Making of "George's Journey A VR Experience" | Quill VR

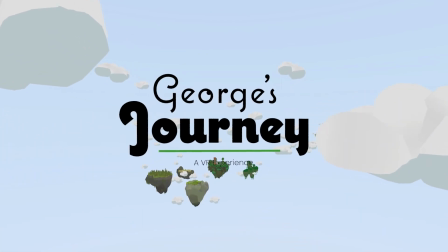(0:00)
George's Journey is a virtual reality experience, also produced in virtual reality with the program Quill. What makes experiencing a story in virtual reality special is the level of immersion you can experience as a viewer.
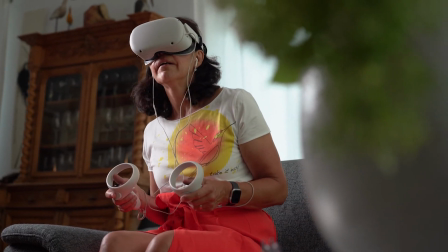(0:14)
You are not just watching a film, you are in the story and can really dive into the world we created. The viewer can look around freely, and that leads to everyone experiencing the story differently.
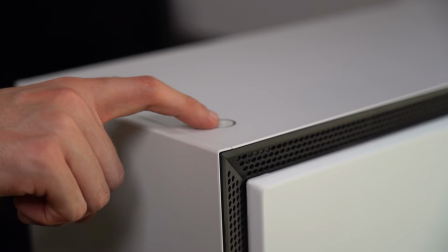(0:27)
With George's Journey, we wanted to try what Quill has to offer as a storytelling and creation tool.
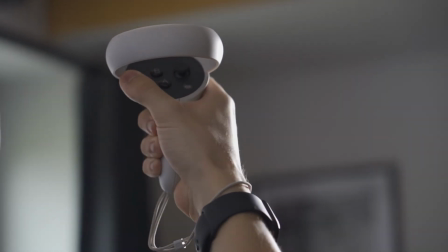(0:33)
All that in the process of telling George's story and building the world he lives in.
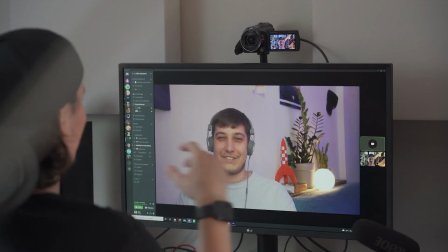(0:39)
The whole collaboration was done remotely, so we mainly communicated via video chat or audio chat.
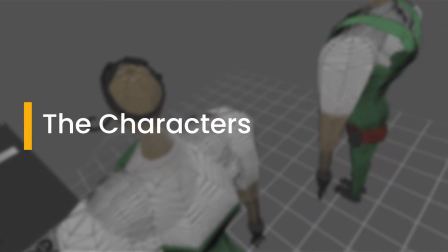The main character of our story is George, an inventor by trade and gardener by heart.
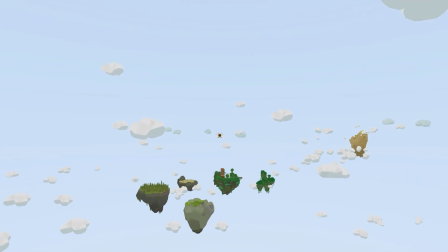(0:59)
He lives in a world consisting of a couple of small, floating islands, each one with a completely different climate and flora.
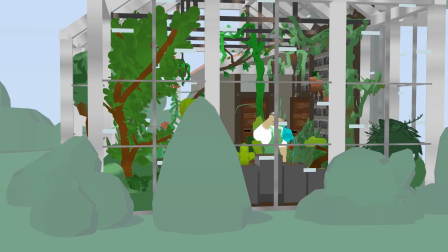(1:06)
There on his island he has his little house, and also a shed, a glass house with his precious plants,
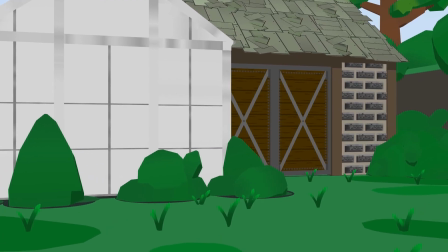(1:12)
and also his garage where he tinkers on his new inventions. But he is not alone on his island.
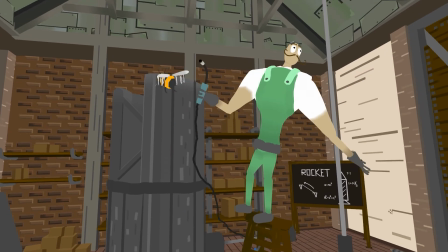(1:18)
Now and then he gets visited by the curious and slightly nosy bumblebee with the fitting name Fred.
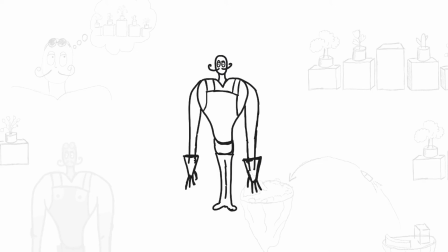(1:23)
For George, we started with a rough sketch of the character, just to see the direction in which we wanted to work.
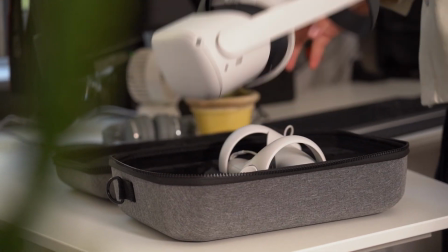(1:29)
After that, we jumped right into VR. We wanted to build the character with low poly while also having enough detail.
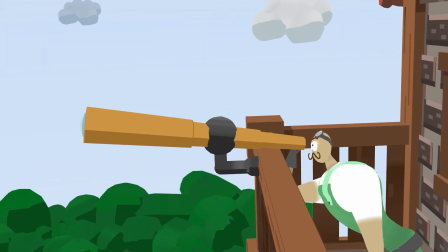(1:36)
Because George is visible in nearly every scene, that was quite important.
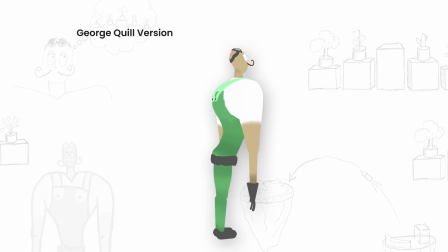(1:40)
To make George visually interesting, we worked with curves and size contrast between his body parts.
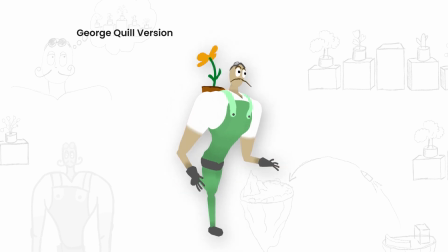(1:45)
Also, to be able to animate him in the given time frame, we had to get a little creative.
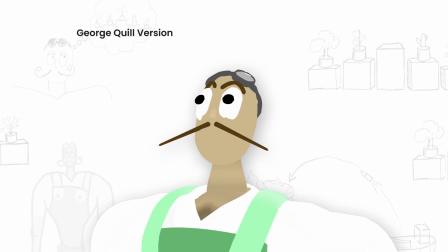(1:50)
So his mustache, for example, was our way to show some emotions in a very simple yet effective way.
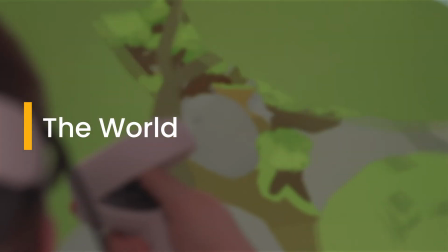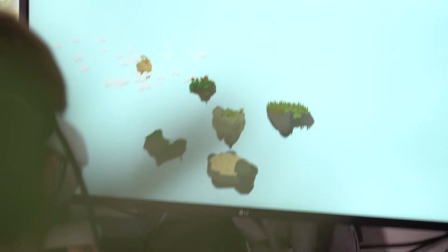(2:03)
Very early on we decided that our world would consist of floating islands.
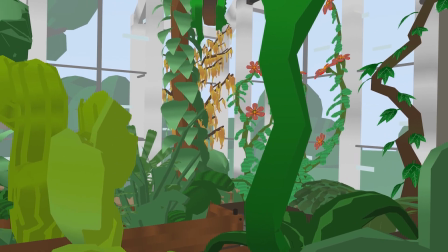(2:07)
The islands in our world all have a theme, with George's island uniting them all in his plant collection, inside his glasshouse.
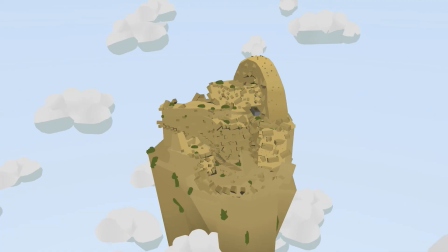(2:14)
Each island has distinct flora symbolizing an aspect of life. The family island, for example, symbolically is represented by a tree.
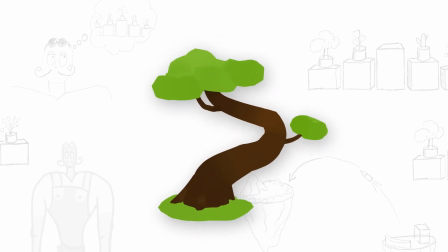(2:23)
The connections reach from the many roots of a tree to its wide-spanning tree crown, or simply the term family tree when referring to genealogy. Then there's the love island. The flower that grows on that island is, of course, the red rose.
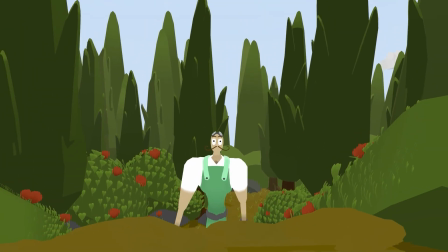(2:37)
But we added heart-shaped leaves to emphasize the connection even more. The friends island has vines or ivy with yellow flowers growing on it, with yellow being the color of friendship, and the vines symbolizing strong bonds and resilience. On the work island we have spiky cacti and a desert climate because work has to be done and can sometimes feel a little bit tedious. The last island is the mysterious island of desire and achievement. The flower growing there is the goal of George's latest project.
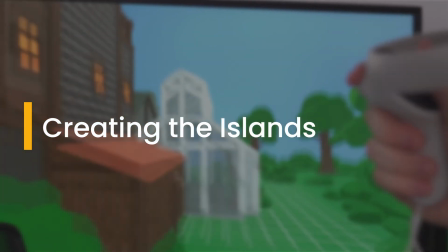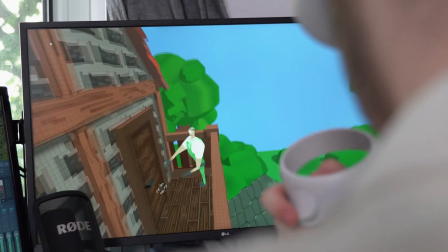(3:14)
I started with George's Island because I knew it would have to be the most detailed one, and also it would appear in most of the scenes in one way or another.
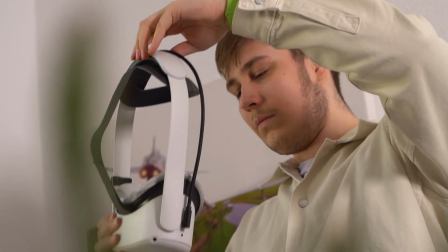(3:22)
I then jumped into Quill. Having only bought my VR headset 1 month prior, the task of creating all these environments seemed a bit looming to me. But luckily, Quill is quite intuitive and easy to get into.
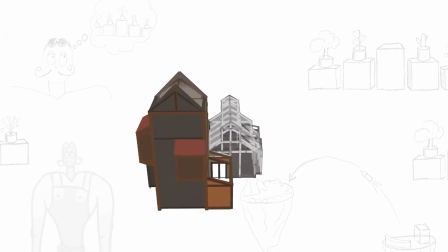(3:35)
I then started with the buildings on the island and then created the islands and its flora around them afterwards.
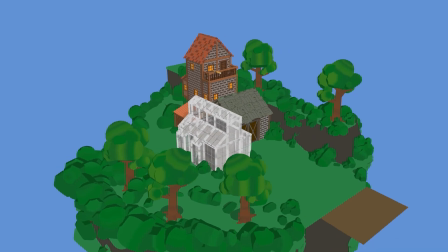(3:42)
The island was constructed with overall detail so that we would later be able to freely choose where the scenes would take place.
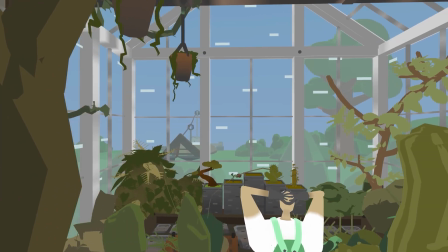(3:48)
Another challenging aspect was the combination of 2 different environments into one. Because the glass house is made of glass and therefore see-through,
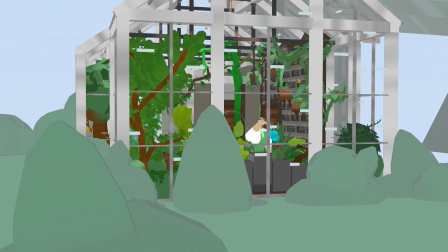(3:57)
we had to optimize and tweak quite a bit to be able to show the view of the island from inside the glass house. There we encountered another challenge.
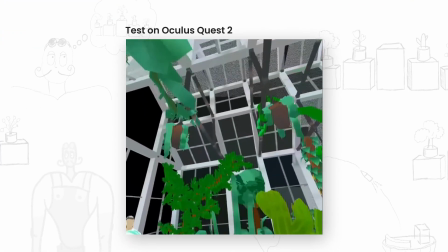(4:06)
The transparent window panes acted a bit strange and unreliable when viewed on the Quest in standalone mode.
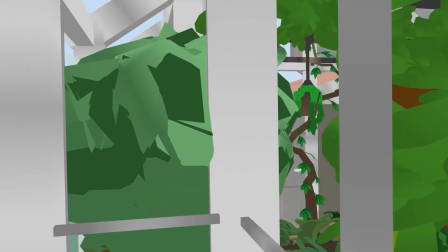(4:12)
So we ended up removing the windows and instead painted in reflections and color faded the environment to make it look like you were looking through glass.
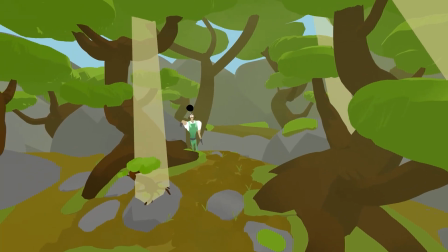(4:19)
After having finished the first island, creating the others was faster. It may have had to do with the amount of detail required being not that high,
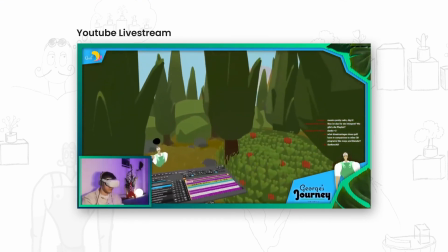(4:27)
or us having found a good workflow and having a better understanding of the things that would work and the things that wouldn't.
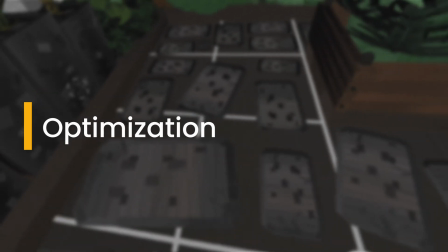When you are creating in Quill, you work with given restrictions,
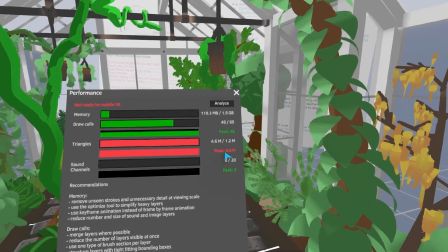(4:44)
which are the overall amount of visible triangles and the number of draw calls in the project at a time.
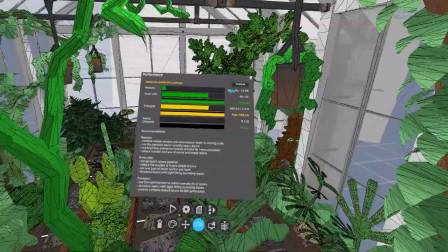(4:50)
To be able to publish your project, you have to stay under those limitations. This
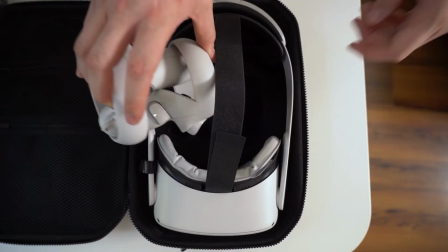(4:54)
is so that you can experience the creation anywhere on the standalone headset without needing a beefy computer which they are connected to.
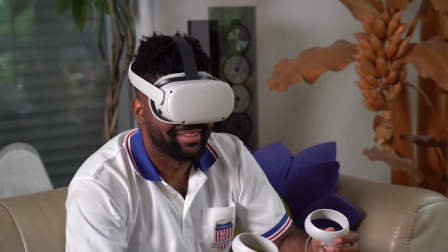(5:01)
This mobility of the Quest platform is a really cool thing, and we wanted to embrace that. So we had to optimize some scenes quite a bit.
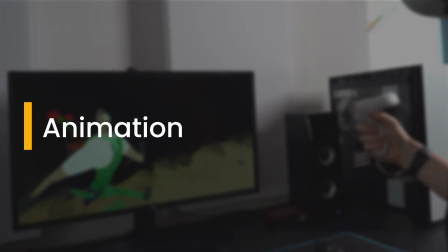To bring the characters and the world to life, different animation techniques were used.
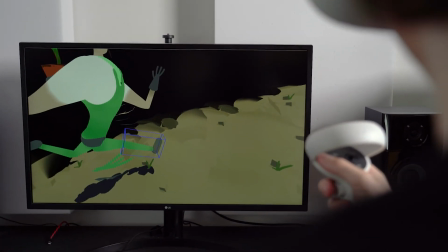(5:21)
From a rig-like workflow for the characters to a frame-by-frame animation for additional effects.
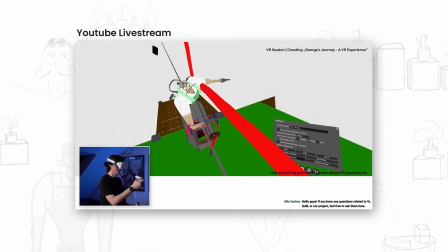(5:27)
What stood out to me was the speed of animation. Quite complex animation could be completed in a 2-hour live stream.
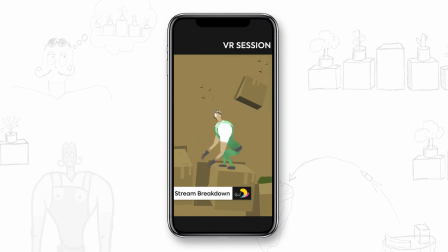(5:35)
I think it is the combination of the 3D perspective and the fact that you really get immersed even when animating.
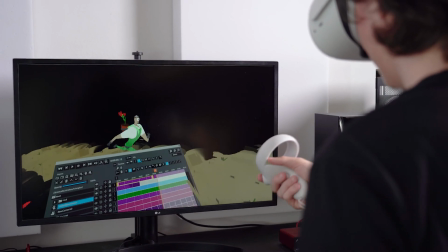(5:42)
Because you're surrounded by the environment and the world the whole time, you're just not distracted by anything,
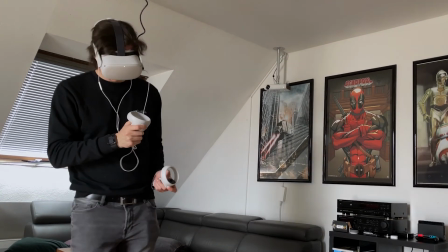(5:49)
and I think you can really get into a flow, into an animation flow because of that.
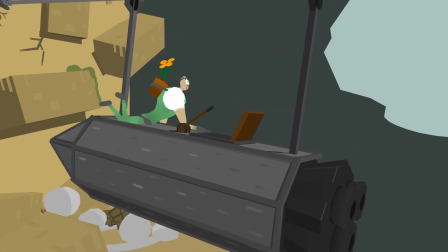(5:54)
But generally speaking, like just seeing the characters come to life just in front of your eyes in 3D is just great.
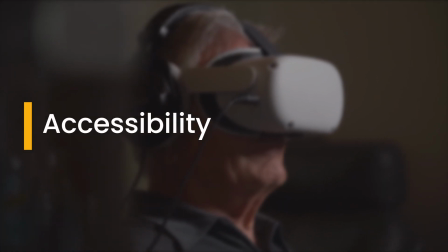What was really important to us was to create the story in a way
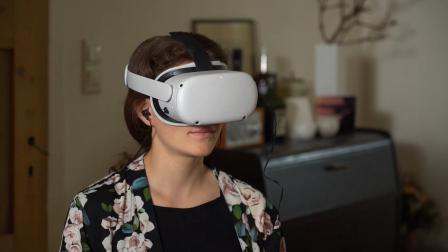(6:14)
so that as many people as possible would be able to watch and experience it.
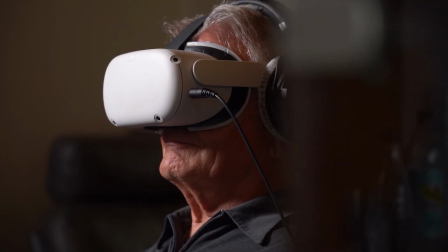(6:19)
That's why we tried to make it as comfortable as possible.
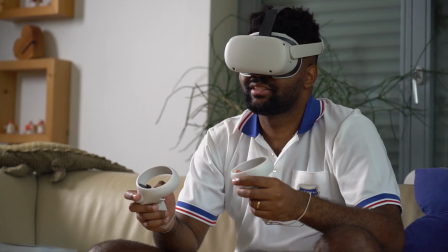(6:22)
It is a 180-degree experience, meaning it is designed to be watched seated without having to turn around completely. And in addition, we wanted to eliminate virtual reality sickness as much as possible, while keeping our creative freedom.
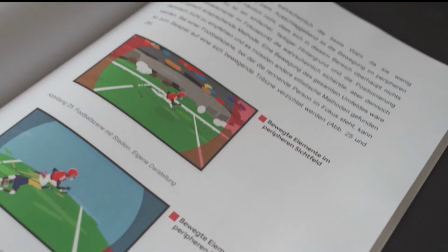(6:38)
Scientific research we did before starting the project showed that especially movement in the peripheral vision can lead to feeling unwell. So we decided to fade out the environment when we wanted to have fast movement.
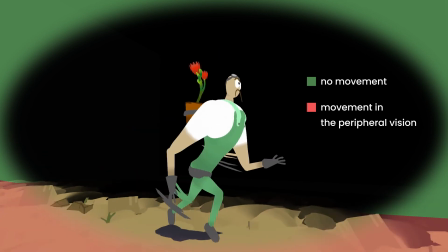(6:53)
That reduced the moving elements in the peripheral vision a lot and also helped to focus the most important aspect of the story. So we kind of used this limitation as a storytelling tool as well.
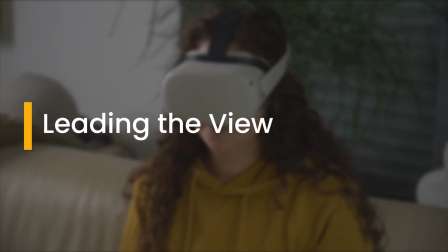Like I mentioned before, in virtual reality, the viewer can look around freely, but that also means that you can't frame a shot perfectly like you intend in the making of the movie.
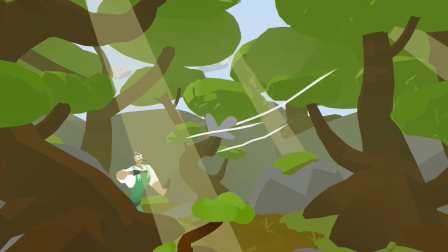(7:24)
So you kind of have to lead the eye of the viewer to just simply ensure that they don't miss anything that is key to the story.
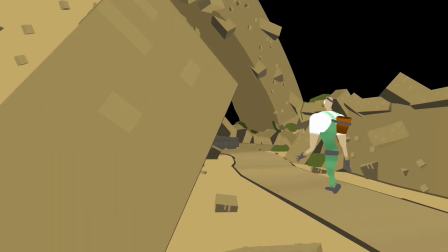(7:32)
With that in mind, we tried a variety of techniques as well, from simple composition to other like basic things you would also do in cinema. But the more important thing was just the combination of movement and audio.
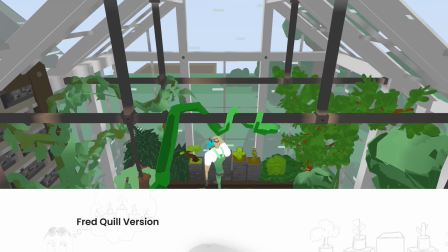(7:46)
We used our Bumblebee Fred a lot for that. Fred is flying in front of your face, so it immediately grabs your attention,
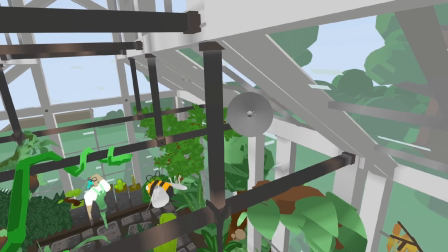(7:54)
and that is supported by his humming sound that is actually a spatial audio piece.
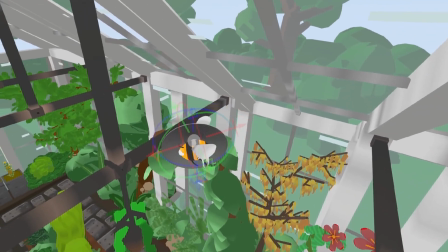(8:00)
So it actually is feeling like it's coming from left to right or right to left, and it feels like it's now in front of you.
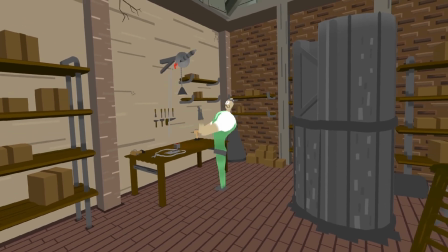(8:06)
So that is like the magic also of Quill, because you can work so easily with spatial audio.